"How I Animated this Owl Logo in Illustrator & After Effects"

The pencil was driving the entire animation in a way so it was very important to make it flow with a pleasing motion.
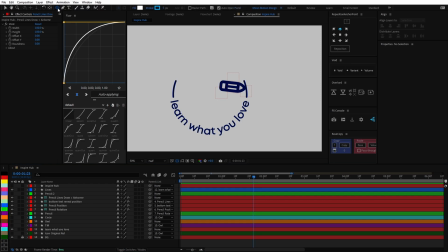For the lines, I created a perfect circle by holding Shift and double clicking on the ellipse tool, removed the fill,
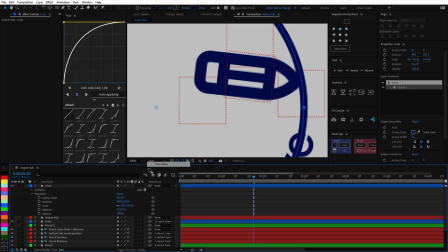lined it up with the original lines and then used Trim Paths to cut off the circle to the area I needed.
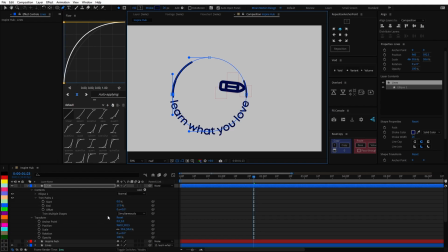You can use the Set First Vertex function to determine from which point the trim path starts.
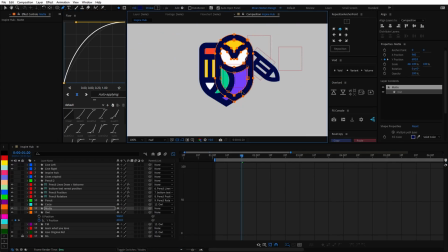I then proceeded to animate the line reveal. Moving on to the owl, I duplicated the original shape,
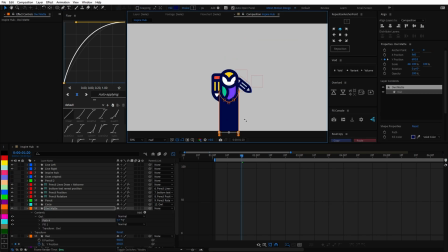deleted everything apart from the main silhouette mask and then use that as a mat to cut out the bottom part
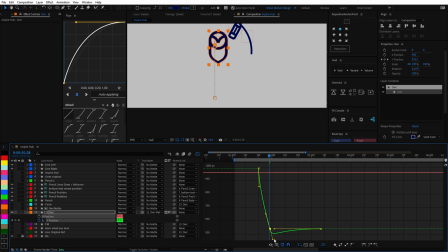of the owl so it emerges from behind a mask that has the same shape at the bottom as the original logo.
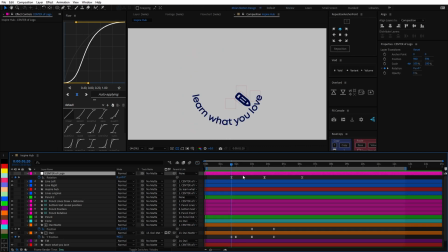Once the rotation timing and easing was dialed in, I then moved the keyframes over so I could take care of the pencil landing alongside the owl without
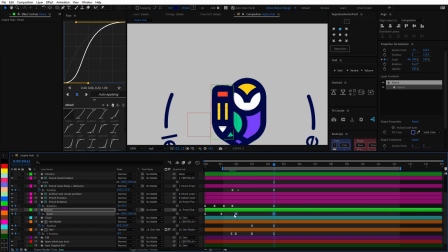having to worry about working with awkward angles and only then bring back the rotation keyframes.
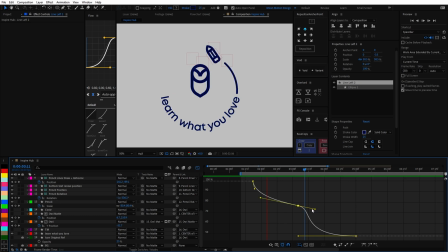At this point, I was trying to remove any intersection between the pencil and the line so nothing gets mixed together in order to maintain visual clarity.
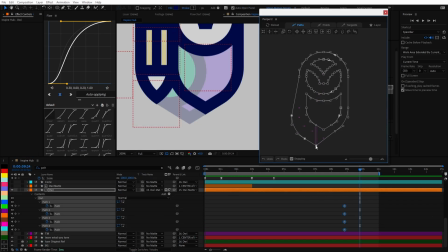To morph the owl shape into the original final look, I used the paid extension Pen Pal 2, which brings some pretty useful illustrator-like features inside of After Effects, such as snapping on an angle.
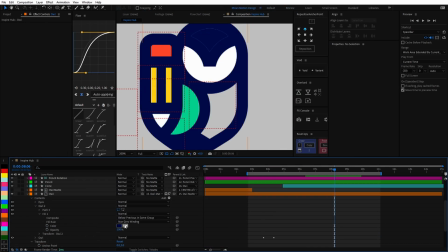I then added the inner pencil and owl colors, enabled the circle,
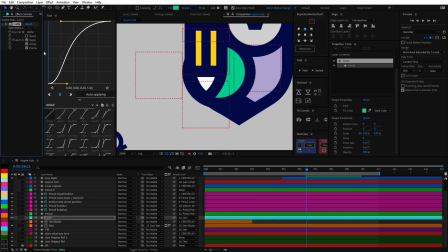added a stroke, and used the set matte effect so it would be visible only inside the owl shape. I don't know why I didn't just use the alpha matte feature in the timeline instead. That would have worked just fine.
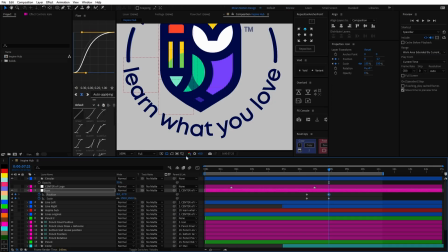I wanted the icon elements to be smaller at first, so there would be more room for them to move around, especially with the pencil flying all over the place.
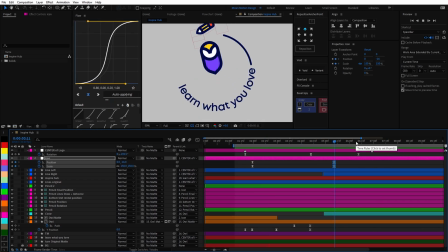But of course, at the end, I had to bring it back to its final position and size by using another null object.
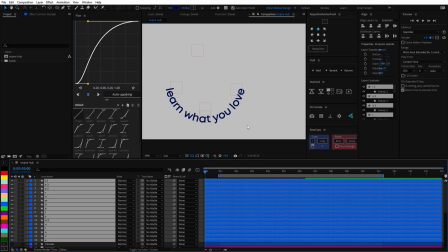It was now time to animate the letters, so I went back to Illustrator, selected the bottom letters,
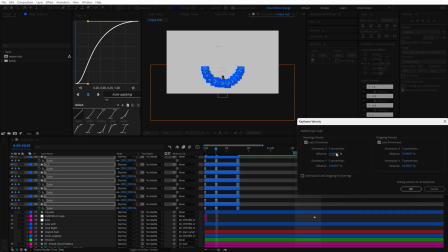enabled the Explode Layers option so each letter would come in on its own. That way, I could center their anchor points and have them come in one by one.
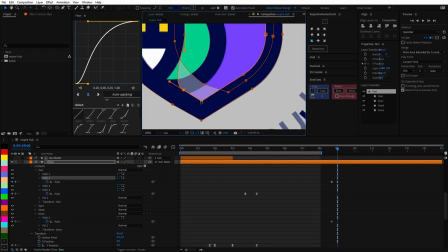I did the same thing for the upper letters and even slapped a trademark on there. At this point I realized I had made a mistake on the bottom part of the owl so I fixed that
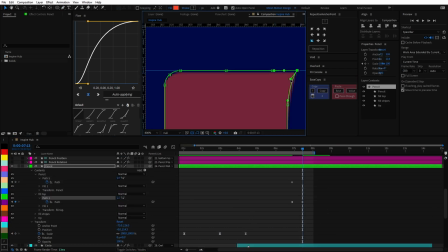as well as morphed the pencil to go to its final shape by animating their mask paths.
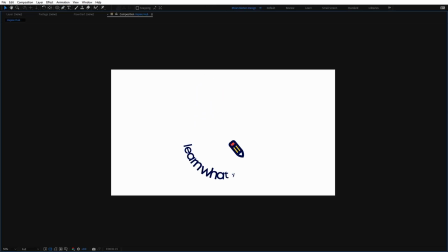In the end this is what I had and although I like the idea of the owl being upside down
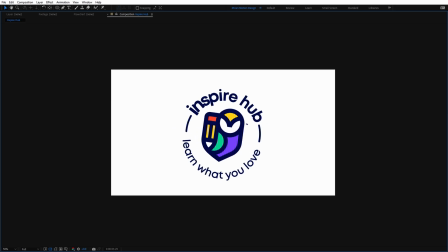it was feeling a bit too slow for a logo animation so I removed the rotation,
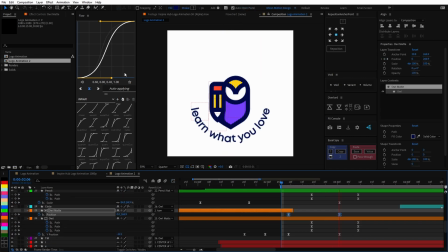tweaked the lines, pencil and owl timings,
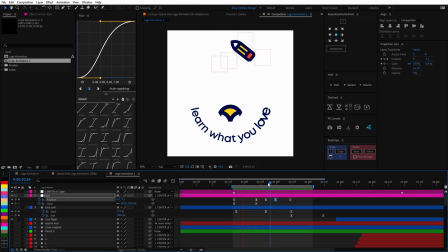made the pencil shoot down with more speed and then used that as an excuse to overshoot the entire icon with some bounce and
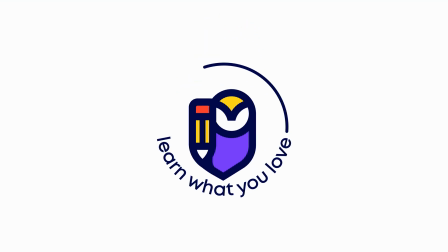finally ended up with this which I think looks a lot more energetic and fitting for a logo animation but still let me know which version do you prefer. Alright guys so that was pretty much it and although this wasn't a step-by-step tutorial I hope you were still able to get some value out of it.
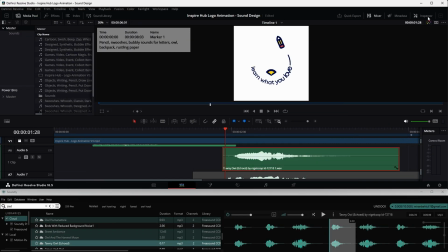There's also a tutorial on the channel on how I went about sound designing this logo animation by
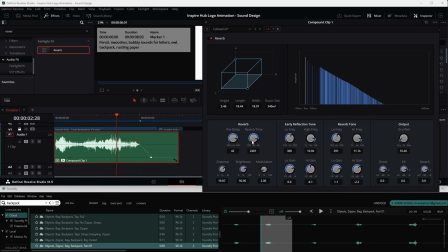using DaVinci Resolve and soundly alongside many more educational videos. Thanks for watching and be patient all the way through and I'll see you next time. Peace out.